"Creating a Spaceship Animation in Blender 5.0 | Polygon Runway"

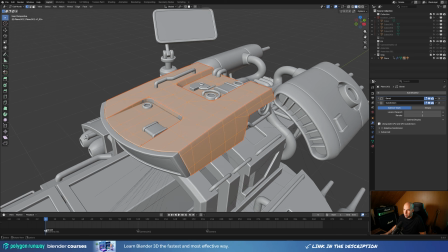(3:59)
Same for the cabin, for example, where I really made sure that this is subdivided correctly,
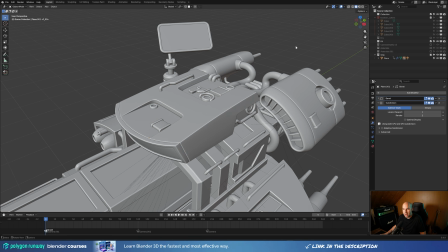(4:06)
and I actually used the subdivision there in the end, because the cabin is probably the place where your eyes will linger a little bit longer, so I wanted these shapes to be nice and smooth and easily textured. So that's why I spent a little bit more time on the mesh.
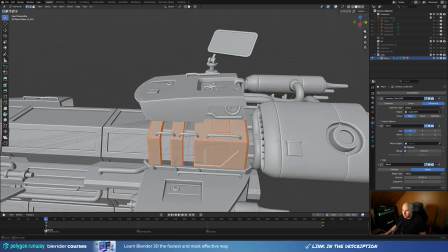(4:19)
But on the other hand, some of the other parts are really low poly and simplified, and they rely mostly on bevels.
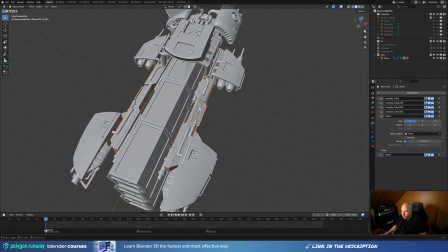(4:27)
So you can see these like clamp structures here in the middle.
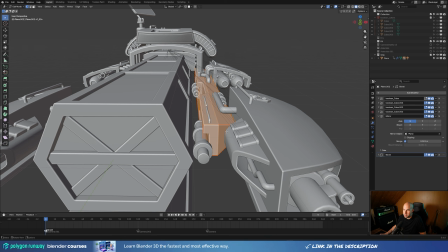(4:32)
These are very low poly, and basically they use booleans to sculpt the shape more than anything.
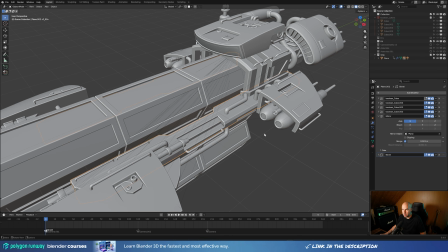(4:39)
And speaking of shape, I didn't went into too much of a detail. I mostly focus on parts that defined the contours, the shape of the craft.
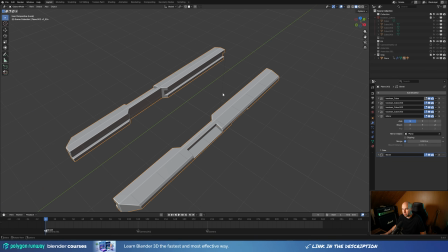(4:48)
So for example, here I have this cutout, that's the integral part of the shape, or this larger cutout on the side.
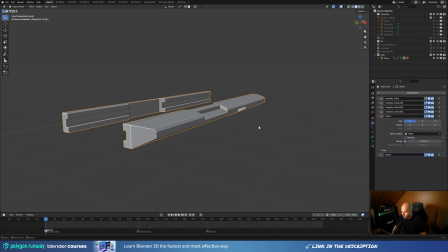(4:55)
So those are the things that I modeled in, but the rest of the detail that I had sketched in,
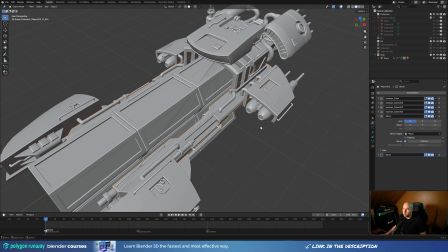(4:59)
I knew that I will either do them on a texture level or that I will kit bash them in later as model details.
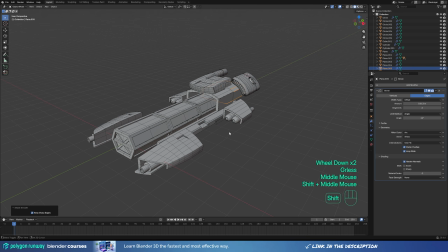(5:06)
So that's why the initial blockout is very simple, and this allows me to move fast and move to the other stage of the modeling.
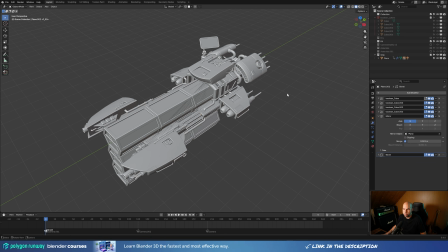(5:14)
And that was basically making sure that it all feels a little bit more natural and connected.
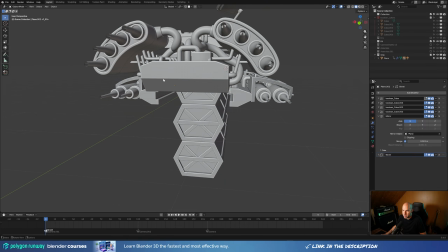(5:19)
So I went in and create all kinds of pipes and pipe structures that would hold these things together,
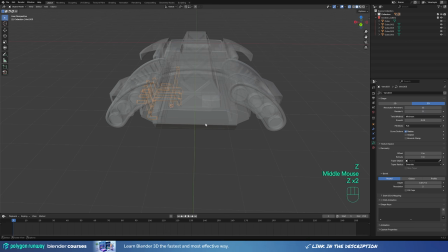(5:26)
because I only had these engines like slapped on the side with nothing holding them there.
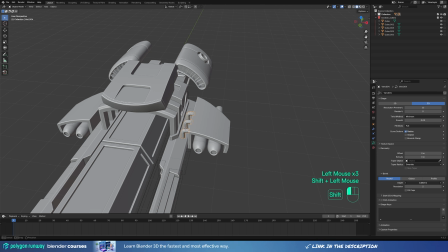(5:32)
So I created these structures from certain angles. You can see that there is actually something holding the ship together.
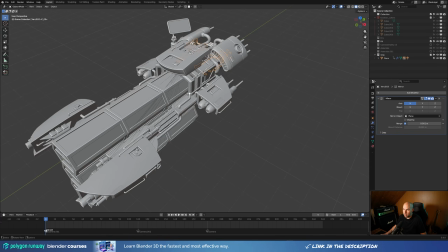(5:38)
Same on the side here.
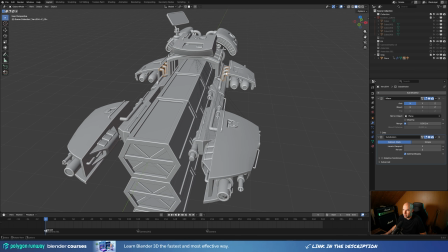(5:40)
I put different pipings and different structures there to suggest that there's actually something holding the ship together.
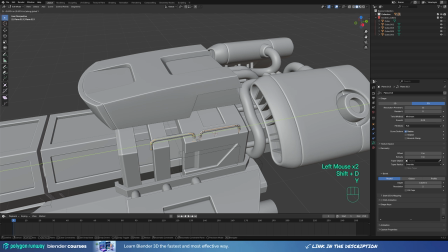(5:48)
And additionally, this also serves as a second level of detail, adding more variation and more visual interest to the ship.
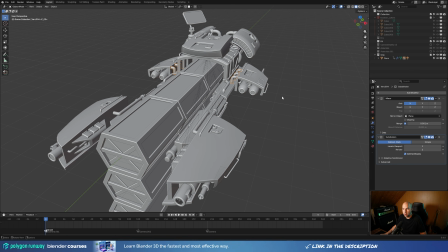(5:55)
And also this was the part where I started to add some modifiers.
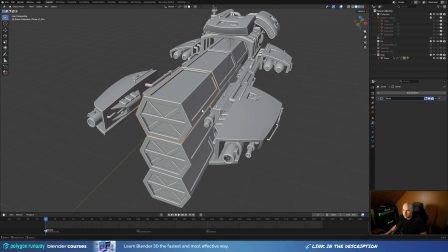(5:59)
So for example, on these very simple low poly shapes like the containers, I would go in and add some bevel modifiers,
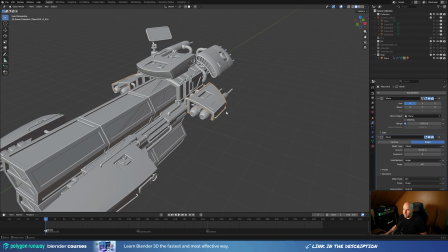(6:05)
or for example on the parts that had a little bit more dense geometry,
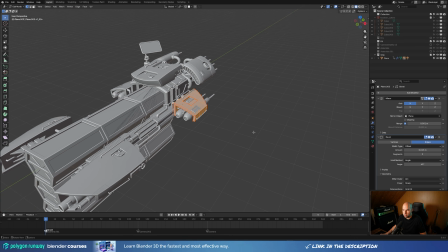(6:10)
but the curvatures weren't so apparent. So from the distance, this doesn't need, any subdivision.
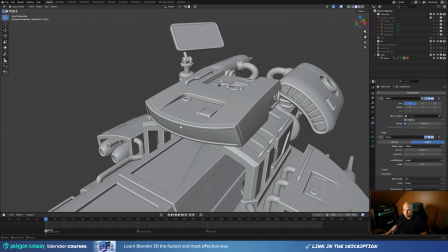(6:17)
But on the other hand, here in the front, as I said before, this is quite curved. So with the low poly mesh, this would look jagged at certain angles and certain close-ups. So I wanted to make sure this is nice and smooth. So I used subdivision modifier there. So if you look at the wireframe,
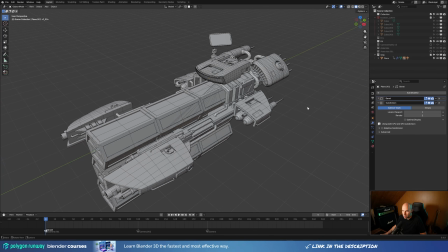(6:34)
the ship is kind of combination of different mesh densities and different approaches to create most eye-pleasing result. Please bear in mind that if I wanted to export this to, for example, a game engine, I would go in and re-topologize this into more low poly and optimize the
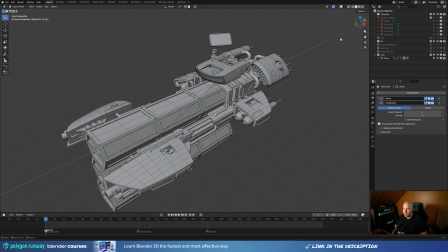(6:53)
result and bake every detail and every bevel and those very small details into the texture. So this is something I didn't have to worry about, because this was meant only as a model for Blender animation.
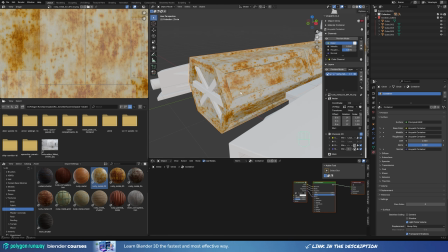(7:06)
And now, of course, I wanted to move into texturing as quickly as possible as well, because I finally wanted to see how the ship would look like,
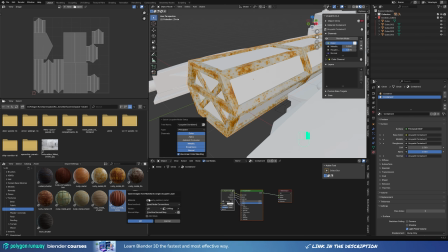(7:13)
because there's always a little bit of a guesswork when you're progressing like this, and at this stage you really don't know how this will look like.
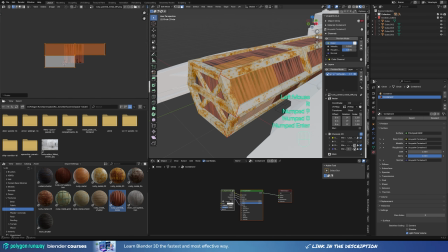(7:20)
So adding those textures will allow me to see places where I might need to add some more details or model something in.
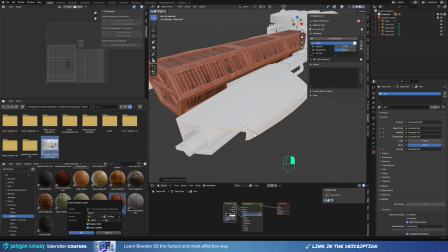(7:27)
And I used the different sources for this. So for example, for the hull texture, I just found this,
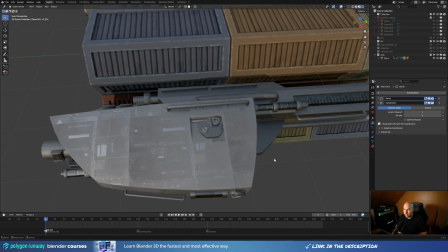(7:33)
nice industrial image and created like a fake roughness and fake normal map from it, because I really loved all the details and things that are already baked into image texture like this.
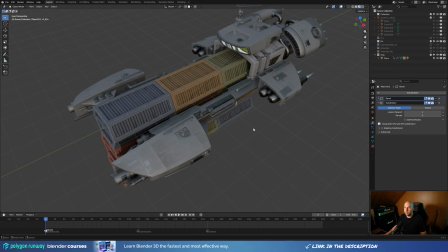(7:46)
Because when you're working with like a standard PBR textures,
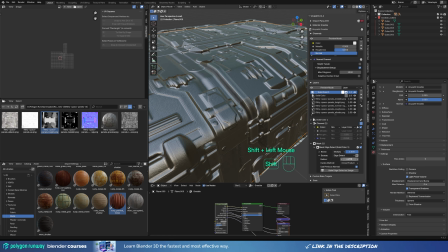(7:49)
these can be quite clean and you might need to add a lot of like decals or grunges later.
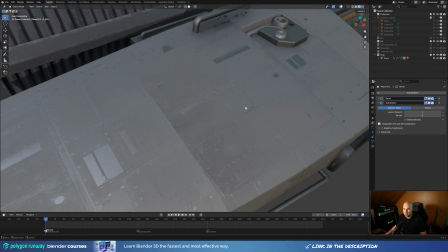(7:56)
But when you're working with real image samples, you get all of these like imperfections and dirt baked in.